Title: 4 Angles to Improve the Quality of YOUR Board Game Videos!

Five minutes and you're going to take your board game videos to a whole new level.
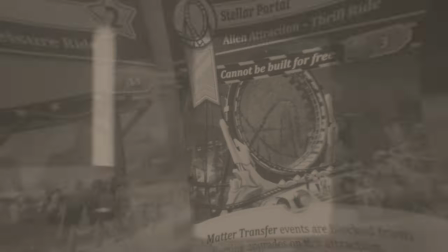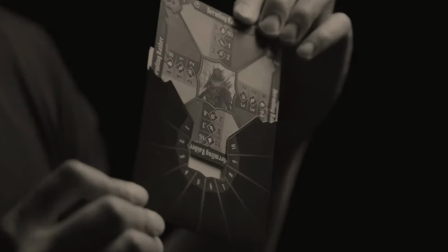Hello everyone and welcome back to the Wolfpack. And speaking of Wolfpack, this video is just for you, the content creator who is ready to step up their game in filmmaking and adding a whole new perspective in your videos. So today I'm going to teach you four new angles, hopefully in less than five minutes. And quickly, also please excuse the mess of trying to learn too many bones here. But in the midst of that I wanted to also step in and teach you some new things I've been experimenting with that is of course going right back to you. Okay, let's talk about angle number one This one is one I use most often actually learned this from Peter McKinnon He used to do these quite often with his like backpack videos like what's in my backpack videos or like gear videos and this is what I would like to call the half-body
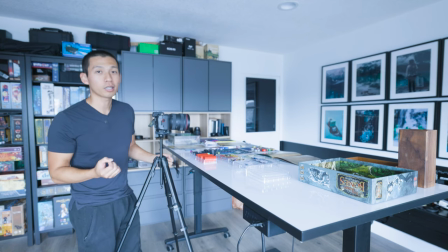shot I use this super super often Okay, with every angle that we talk about in today's video, it can be done with one tripod and one camera.
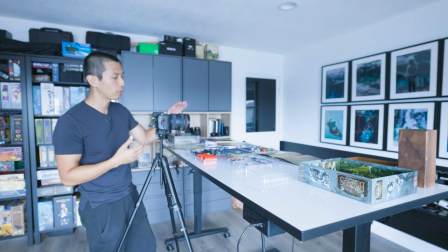So for this first angle, what you want to do is height adjust it so that way the top of the frame is going to be right beneath your chin.
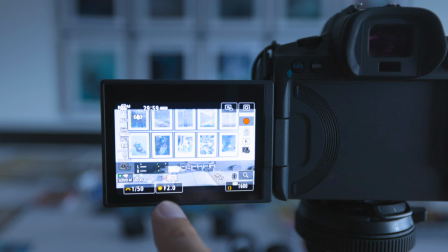And you also, let's go ahead and look at the camera settings too, you'll also notice that I set my f-stop really low because I really want the background to be as blurry as possible. And this is also being shot at 24 frames per second, which is why my shutter speed is at 1 over 50.
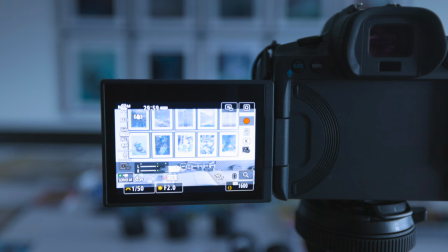I have a ton of videos explaining all these camera settings, but just as a general principle, set your f-stop to as low as possible.
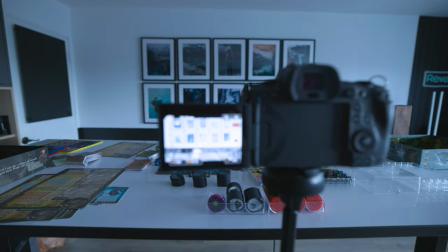And then from there, we're going to punch out from here so I can show you what goes on behind the scenes when filming this type of angle.
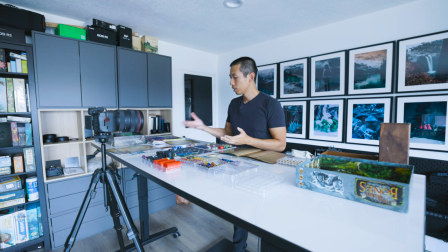Now, the whole purpose of this particular angle is to complement what you're talking about in the A-roll. So let's say in your Too Many Bones video, you're talking about some of the loot cards. So instead of just showing, you know, your A-roll shot, you can overlay it with some B-roll and it's going to punch in.
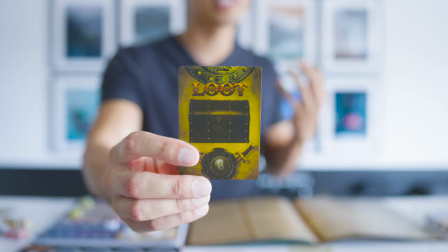It looks super dreamy because you can see me in the background. I'm not the focus. What the focus is on is the loot card right here.
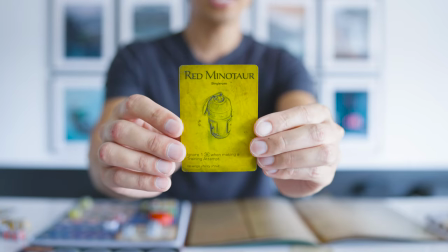And I'm going to turn it and flip it around just like that. And it looks so dreamy. It looks interesting.
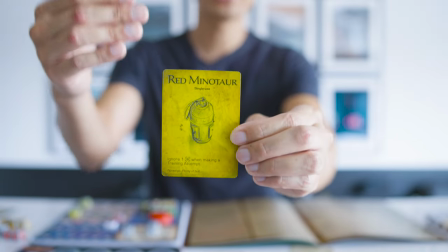There's a whole depth perspective. And the focus is on the component that you're isolating and talking about.
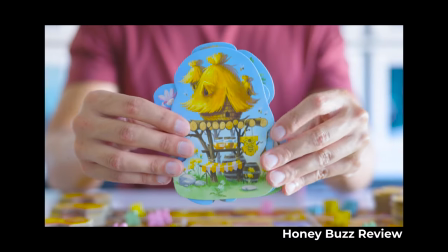I love this shot and I use it all the time. And it's even better to not do this on slow motion. You want to do this in real time.
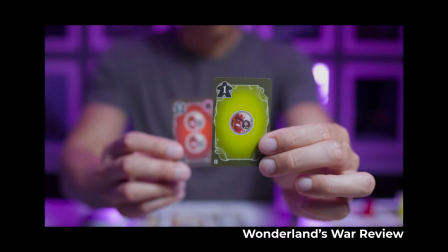That way it's more relatable to the audience. So you can do this with anything. I'll go ahead and show some b-roll of other footage that I've done this with as well.
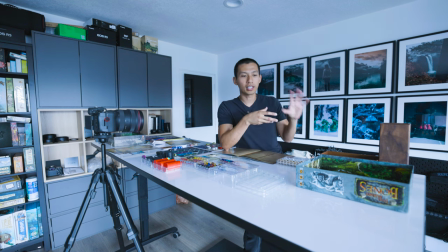It looks awesome It's one of my favorite angles to play with it shows size relativity to the like your hands into the component Really helpful when you're showing miniatures and on top of that,
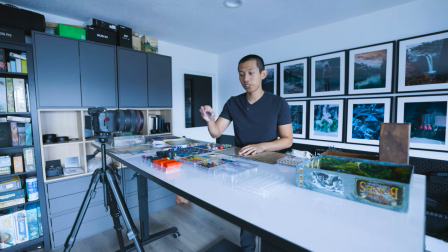it's not flat So it's not the same top-down angle that a lot of us are used to from just showing it on top of the table Angle number two is the over-the-shoulder shot I've talked about this one in previous videos But this one's probably the most awkward to film because you kind of have to like crouch down Especially if you're tall if you especially if you don't have like a tripod that can reach that height So for tall people, I'm sorry, but it's still really cool and I highly, highly encourage you to try out this shot. For this one, the reason why an over-the-shoulder is really cool is because it shows more of a point of view to what you're doing.
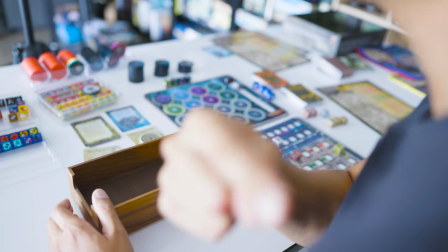So for instance, let's say I'm rolling dice. For this one, you want to have it right over your shoulder and you actually want your shoulder in the shot because it shows some of that foreground blur.
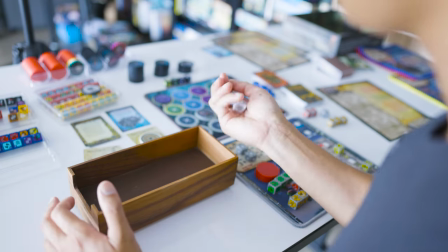And this makes it look way more cinematic. You'll see a ton of movies do this and your focus can be on whatever you're talking about in frame. So let's say you're filming a playthrough and you're about to roll some attack dice and you're attacking some monsters here So I'm gonna roll this
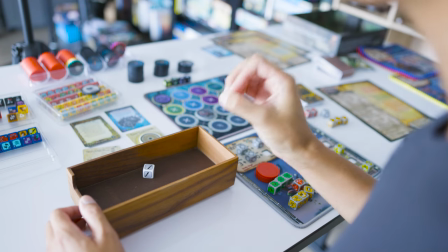and then you'll see it looks so much more cooler when you have this angle in perspective But let's say you want to rave about some of the components
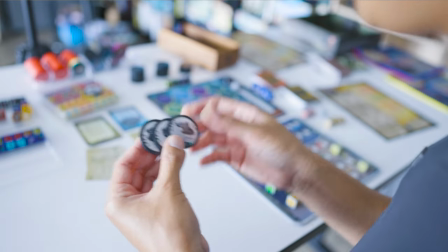and how cool they are You can talk about this and show them in the shot as if someone is actually looking over your shoulder to see how cool The components that you're talking about are for this one though I would highly recommend either locking focus or really paying attention to your autofocus because since you're using your hands a lot in this shot your camera's going to be hunting around and trying to find out where the focus is because you're moving your components around a lot. So that's going to cause a lot of hunting and it might be very distracting for the viewer. So if you don't want to pay attention to it, just lock your focus and know where your focus is.
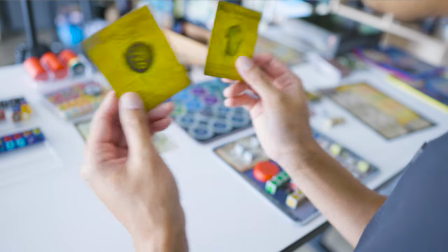Be especially careful with this technique if you are talking about cars or showing cars because you're going to be fidgeting a lot with your hands and this is going to cause the autofocus to screw up a lot.
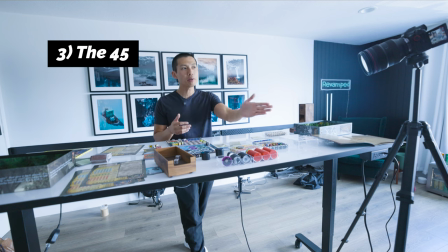Now number three, we'll go ahead and call this the 45 because the camera is positioned at a 45 degree angle to you.
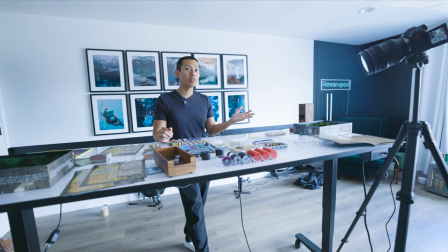And this one works really well if you have window lights. I'm like very fortunate enough to have some huge windows right here. So I use that to my advantage with no artificial lighting at all. I did try this with my Merchants Code video and it wasn't done too well because there's a huge glare.
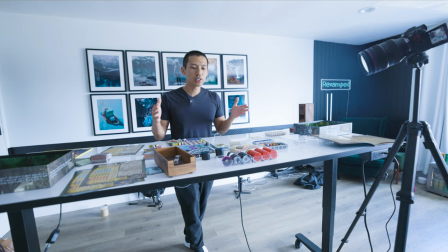And the reason for that is because I put my table right in front of the window. So instead of positioning your table right underneath the window where there's a huge glare, what you can do instead is what I'm doing,
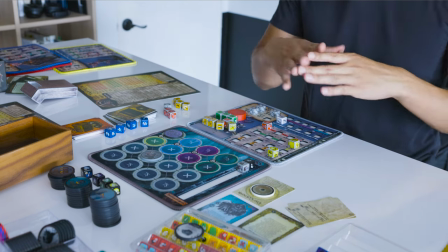which is moving your table further away from the window and even lateral to if that's like the best term for it,
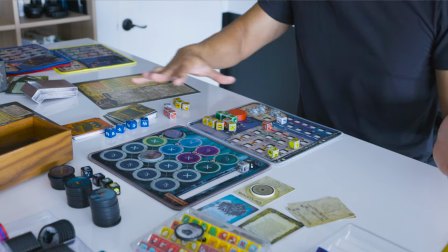because what's happening is that the window light is harshest here and it creates a sort of really beautiful, lively, inviting gradient across the table.
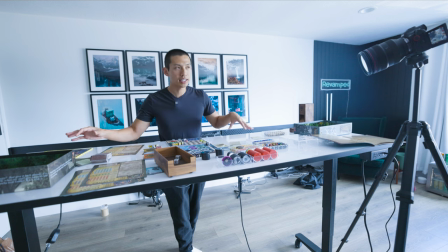So over here is a darker area. Here is the most brightest part, the highlights are, and right here is probably the best part of your frame.
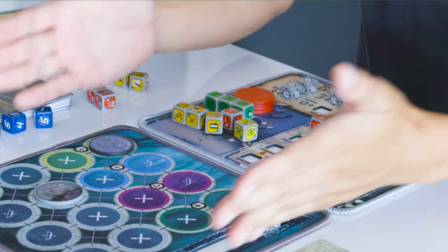I also like to think about my audience and make it more suitable for them.
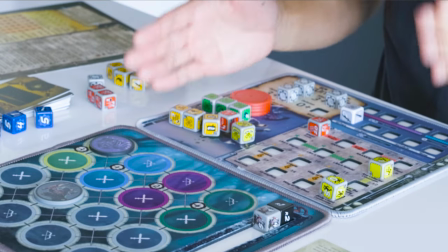So the text and everything is going to be positioned right side up for them, and I'm playing everything backwards.
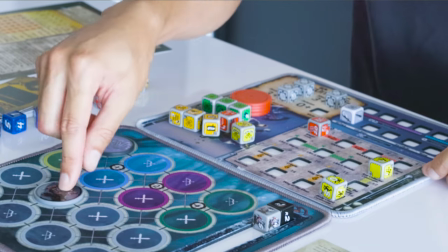So if I were to move my chips around,
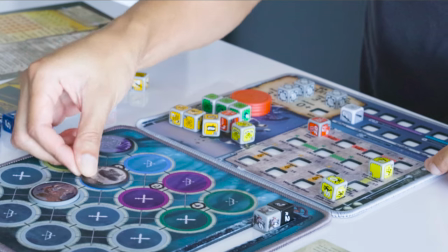it'd be played backwards and if I were to position for instance another chip over here it'd be placed backwards to me but forwards for you.
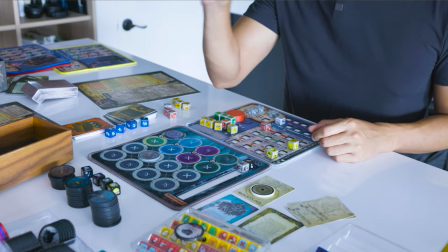The 45 is not a good angle if you want to isolate very specific components because it's going to be hard to see and read little bits of text on
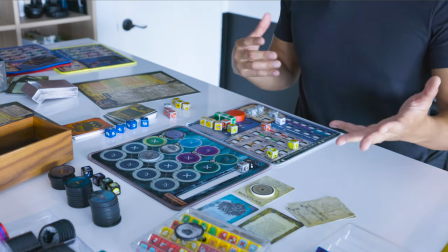these chips but if you want to talk about general positioning or just general strategies or maybe they don't really need to necessarily see and
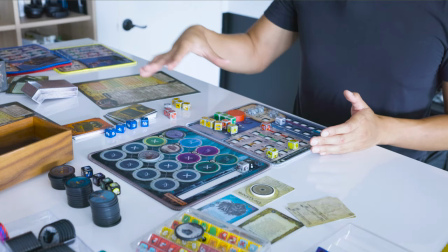understand exactly what's going on but just understand the general flow of the game, then this is a great angle for that.
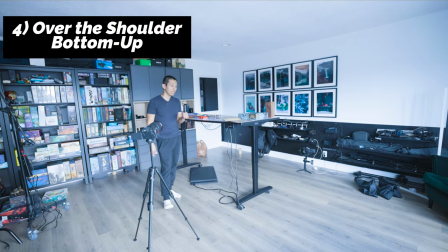Okay, I love this angle so, so much. It might be my favorite angle out of the four today, but this one, I started this one with my top five board games to buy at Target video,
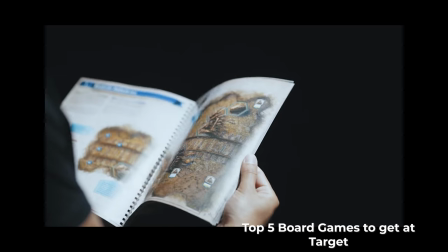and it looks way better when it's dramatic with like a dark backdrop behind you,
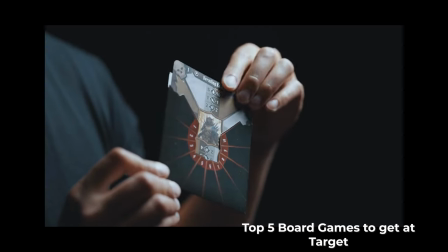but you can do this for anything. The only problem is that you do need a lens that goes to pretty low f-stop.
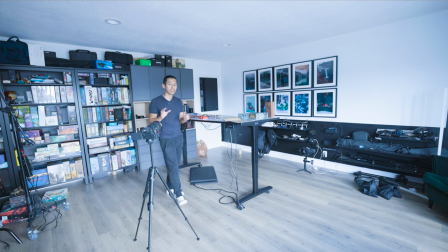Mine goes to f2, and it's even better if you can position your camera as far away as possible. So if you have like a long lens, anything above 50 millimeters would be great for this.
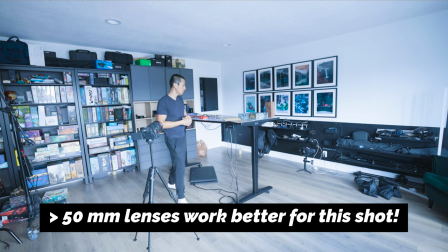Right now I'm using a 28 to 70 millimeter lens and it can also go down to 2.0.
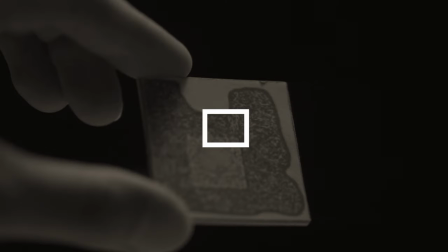Now with this, you're going to set a center autofocus target because you're going to be focusing in on yet another component.
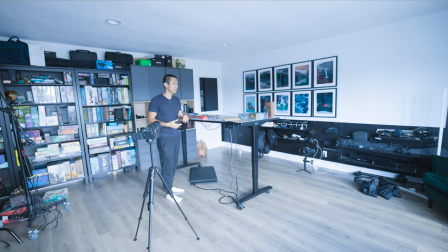This angle is perfect for slow motion and it's pretty much opposite to the other over the shoulder shot. So the other one was an over the shoulder, but from a top-down angle. This one is going from low up and it is fantastic for filming shots just like this.
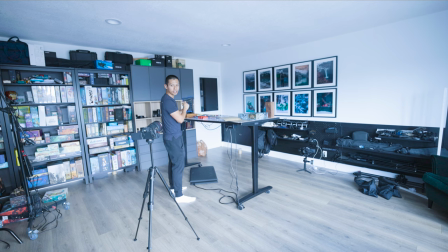So I'm going to go ahead and hit record so I can show you. And I like to be really dramatic about this and kind of just go into frame, reveal that component.
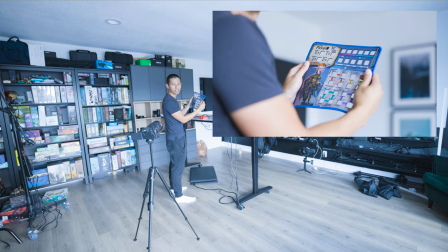It comes into focus. Oh, just look at how good that looks. I should probably do this more often for like the natural daylight shots,
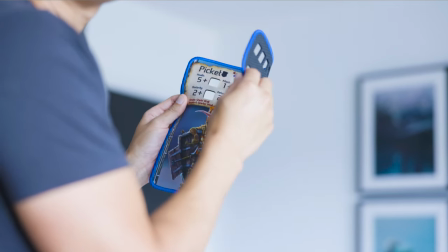but I love this look because it's a really great point of interest as I'm unveiling a specific component and I'm kind of just moving backwards to the frame,
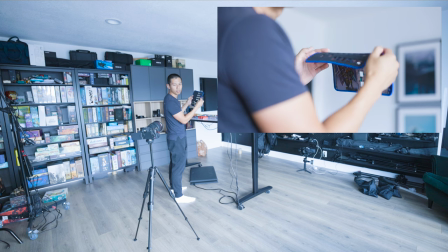maybe moving a little bit forwards, I can kind of flip this over. Not that you want to see the backside, but in case there are double sided components, you can use it for that as well. Okay, now my question is, did I make it in five minutes? But if not, I'm sorry, but hopefully you found this video very helpful. I am so excited to see all of you incorporate and implement these techniques. If you do, tag me so I can see them and I can repost them too, because I'm excited to see how you all apply these tips as well. So with that said, thank you so much for joining me on yet another tips video. And if you have any other questions on some future video ideas, maybe some things you want me to break down, let me know in the comments below so I can hopefully make some videos all about that as well. And I'll see you all in the next one.